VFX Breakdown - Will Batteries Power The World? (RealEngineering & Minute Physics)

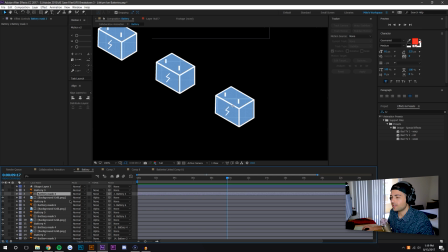(3:04)
So you can see here I'm purely white and that way I use that to actually mask the background here because I needed this to have some transparency
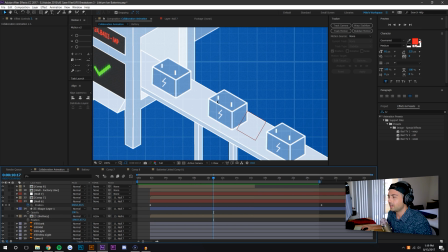(3:13)
so we could see through the factory so you actually see here that I did make a mistake and the grid does not follow or the grid actually is stuck to the battery and it shouldn't be and it kind of comes up with the fact that I didn't make this composition move
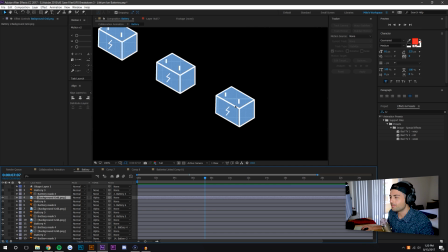(3:30)
but I did make it move here so that's kind of one little mistake and also I mean you could see how many layers are associated in this I
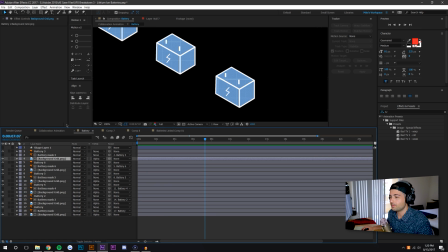(3:38)
could have I could have I could have done this many different ways that would have been better but because this wasn't
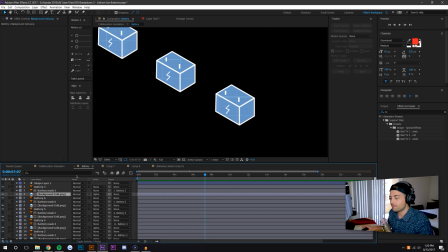(3:45)
something I was going to need a hundred times I just did it the way that came to mind instantly and I just followed through with it because it was pretty fast and
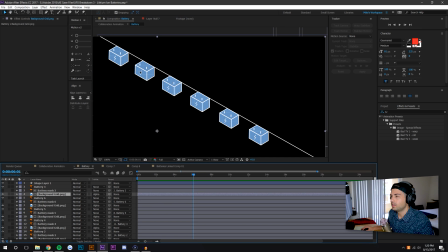(3:52)
it was a pretty simple animation so I lined these up on a line here just like that so I kind of knew that they were fairly
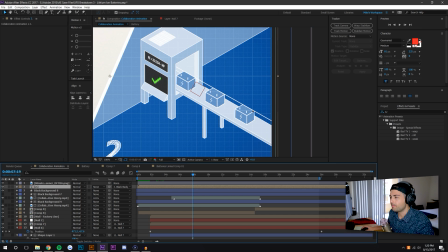(4:00)
straight straight lined so when brought it back into here I knew that we're all going to fall at the same line and then simply marrying it to
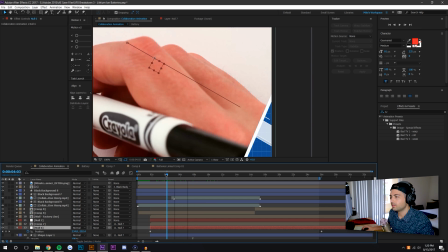(4:08)
a null object I just moved the position over time.
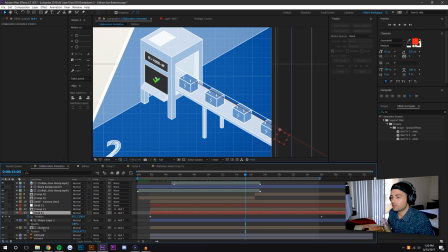(4:15)
Since this was pre-comped simply adding a mask here so just change the color so you could see I just added a mask here a shape layer mask so the batteries were masked out when they go behind that mask so that's again
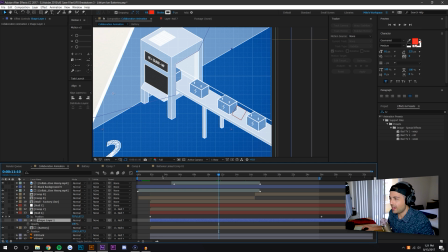(4:31)
very simple if you don't know that then you're very beginner
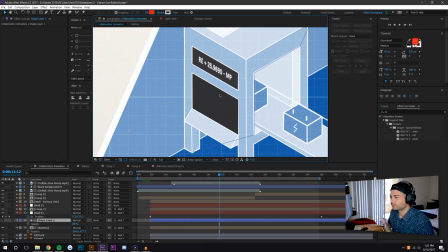(4:36)
After Effects but you have a lot to learn and it's exciting so last up here are these little screens so I knew that I wanted some form of computer screen I didn't really know what I wanted on it and then I wanted some information desk up top so for the top I just
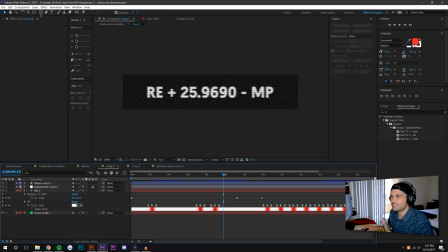(4:51)
kind of guesstimated the the size I think it's like 500 by 100 and I wanted it to kind of look low resolution so that's kind of why I stuck with again a lower 500 by 100 using my little tool here called what did I name it mobox number counter I think I just
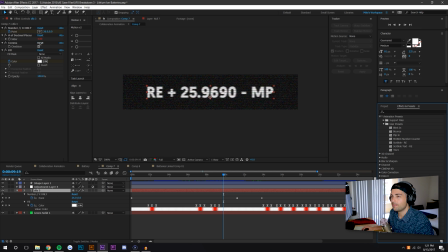(5:09)
simply added a point changed the number over time set my decimal places to four I didn't want a comma and I had a prefix and a suffix so re stands for real engineering mp stands for minute physics so that's kind of a little easter egg and then
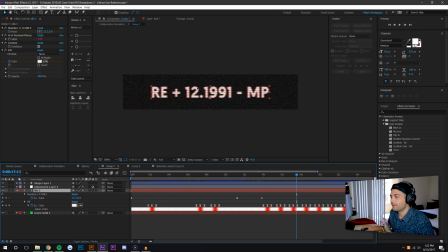(5:27)
12 1991 that's the month I was born December 1991 so that's a little easter egg that I could say that I placed in the video so a little piece of me everywhere so let's see on top of here is simply
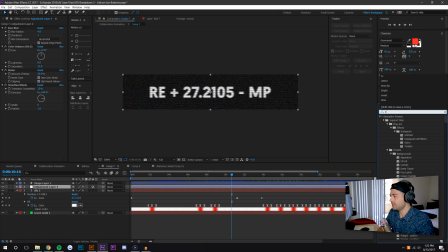(5:42)
a tool called TV so it's one of these bad TVs they all do different things but I do delete the warp so it just leaves the box blur the color balance the noise and the Venetian symbolize. Lastly, I just changed the color over time just to kind of give it a little bit of variety, almost like there was an issue or something.
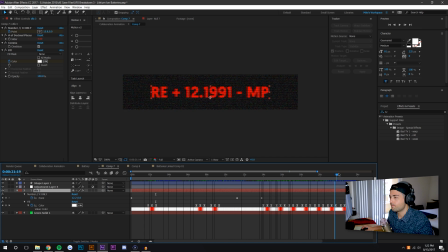(6:02)
And then once we're all out of batteries, this thing then just blinks red and it stops at that at that number. So this number can mean voltage, it can mean material left, who knows what it means.
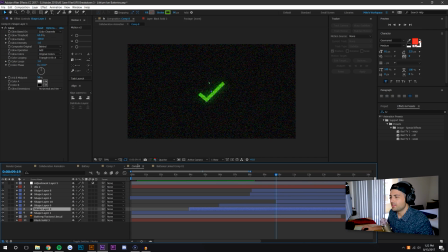(6:13)
It's just it doesn't matter really, to be honest. And then this composition is just an arrow and a box and X's popping up with some glow attached to make it kind of look more like a TV screen.
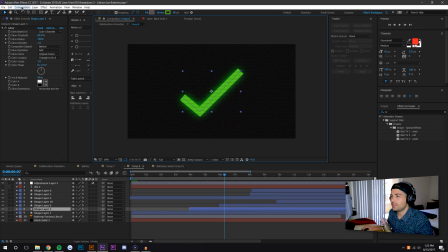(6:27)
When I increase the resolution to full, you could see what that looks like. I think in retrospect, I should have made this composition setting maybe significantly lower resolution,
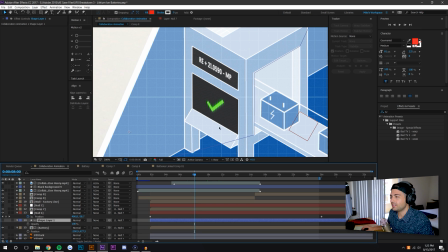(6:36)
because when you actually go into here, you could see that this looks higher resolution than that.
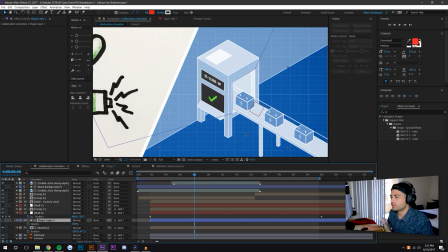(6:42)
So it does look not perfect, but it's pretty close. So these were just timed up to the boxes.